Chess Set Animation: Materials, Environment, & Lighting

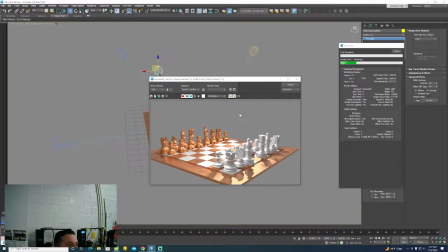11:18 So when you render that, the target spotlight is creating most of the light in the scene. the free light acts kind of like a fill light and it starts to kind of like lighten up some of the darker shadows and things like that make the scene look a little bit more realistic all
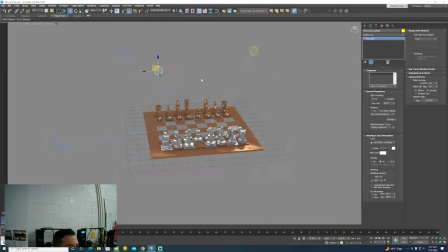11:33 right just adds a little bit of depth to some of your uh your uh chess pieces all right and then the other thing i want you to think about is based on
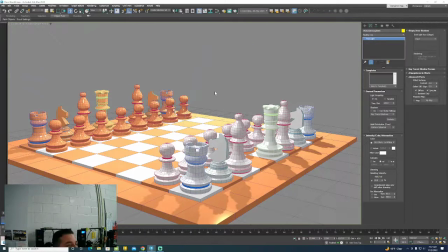11:42 where you're putting the cameras in your specific scene where the lights are going to come from okay so like how often do you take a picture of somebody you're trying to capture a good image of somebody's face and
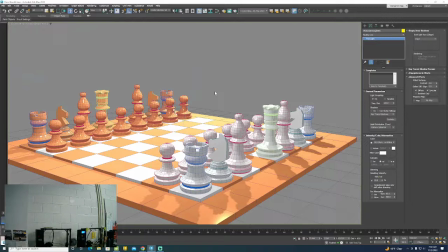11:58 it seems like illuminated from behind them so that the person's face is in a shadow. That's bad practice, right? Trying to take a picture, capture what you look like and the light's behind you. Usually you want the light on your face. You don't want too much light. You don't want it burned out.
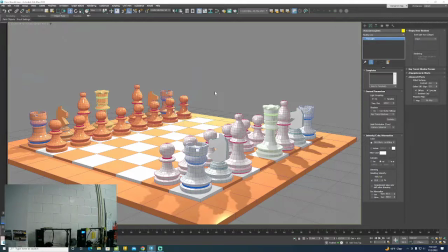12:15 You don't want it behind the shadow. You want just the right amount. Consider when you're placing those two lights in the scene like where they're coming from all right
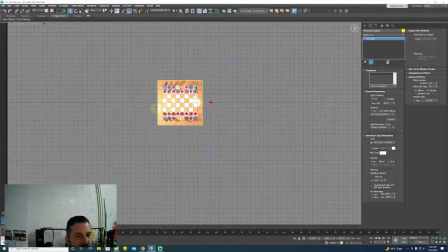12:24 so we should have some shadows in the scene I want to have some shadows in the scene all right but based on where my cameras are if my cameras are kind of on this side maybe I'll put the free light on the back side of the scene and I'll put
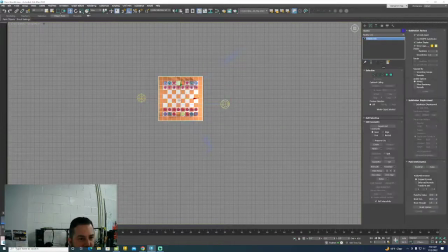12:38 the target light kind of over on this side and if it's too bright or I'm getting too many shadows I
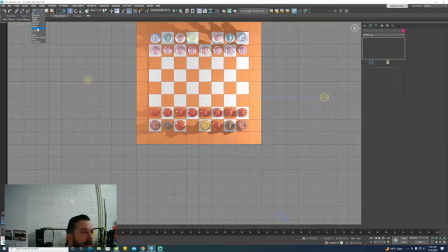12:46 still may end up moving that away I'm just gonna turn a little filter tool we'll put this in the middle let's move this up just a little bit i'm almost
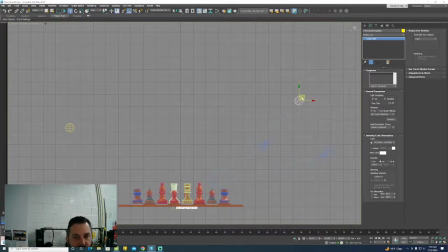12:55 done with the demo so just be patient here all right we'll put that fill light back here we got the camera camera set
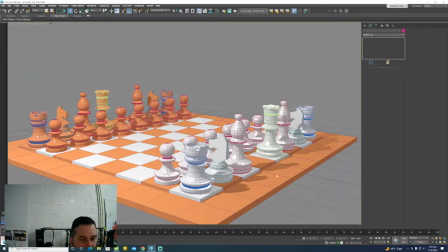13:04 up on one side let's go to our camera real quick that's a little bit better so my shadows are kind of on the back side i
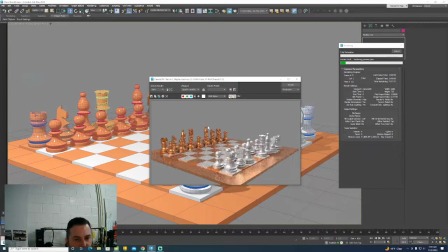13:11 can see most of the surfaces of my pieces so we get like a little bit of depth going on it looks like a pretty good chest set right there all right so i got like some metallic pieces got like just a gray background i think for the project i think we're meeting most of the goals
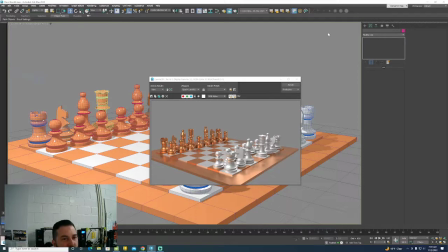13:26 relatively realistic looking materials the scene looks pretty good the only thing that i'm doing like maybe different from any other protocols that we've used
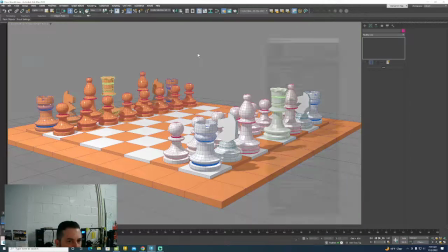13:34 so far all right when i go to render the one change in here is i'm using this thing called the arnold
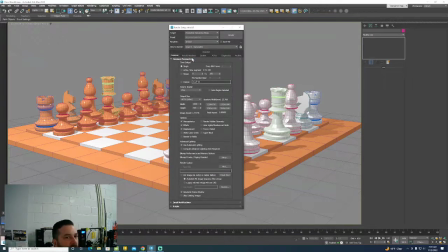13:42 renderer okay so uh arnold renderer will work with those physical materials It'll work with any kind of camera, both physical cameras, which I have one physical camera set up, and then the regular standard camera, which I instructed you guys to use.
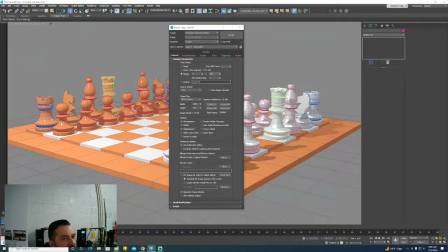13:57 All of the other settings, if you're going to render anything out, make sure you just set up your time output, your frame range. That's something that we did last project. You can play around a little bit if you have time with your resolution.
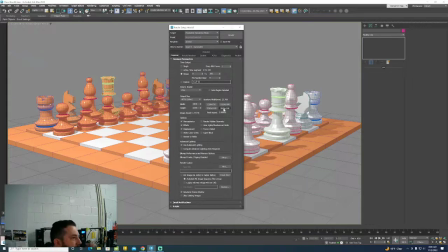14:10 If you have time, if you have a good animation set up and it's ready to go and you have a couple days to work on it, yeah, crank up the output size. Crank up the resolution a little bit. This is like a 4K resolution right here.
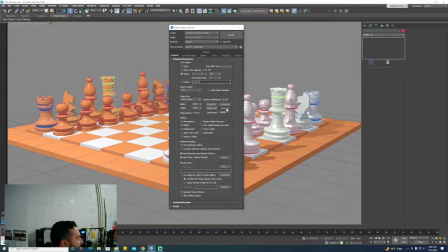14:25 I think. Pretty sure. Pretty sure it is. I'll have to check that. But it's really high resolution. All right? If you don't have as much time, maybe bring it down a little bit. Okay? And then lastly, don't forget to set your render output. All of those things are described up on Classroom.
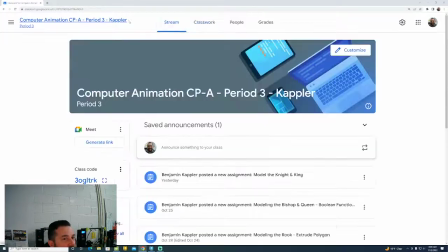14:43 All right? It was a little while ago because it was the last project, but I did have that one post up.
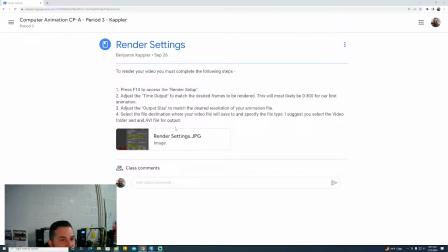14:50 I think it was as material here, render settings, all right? All that stuff is described for you, okay?
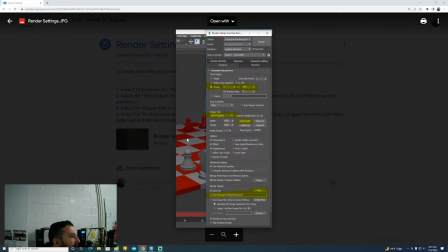14:57 Please go back and look at that. Don't be lazy and just like raise your hand because you forgot.
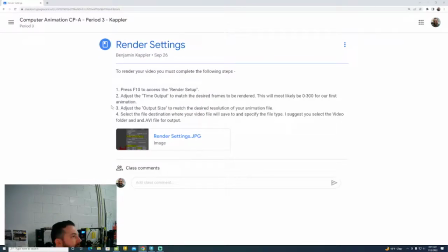15:02 Oh, I don't remember. Go back and look, all right? It's on there for you. That's material I expect you guys to kind of look to, okay? That's it. Get some work done.
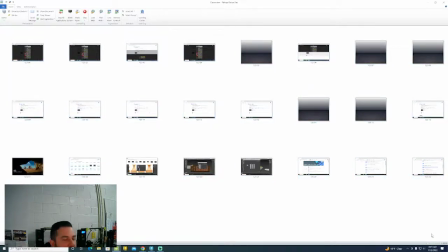15:11 You got the rest of this week to finish modeling and planning what the animation is going to be.
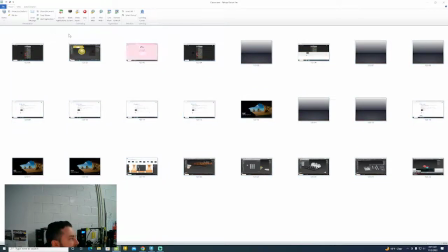15:18 Next week I want you to animating and rendering. Okay? Get going, please.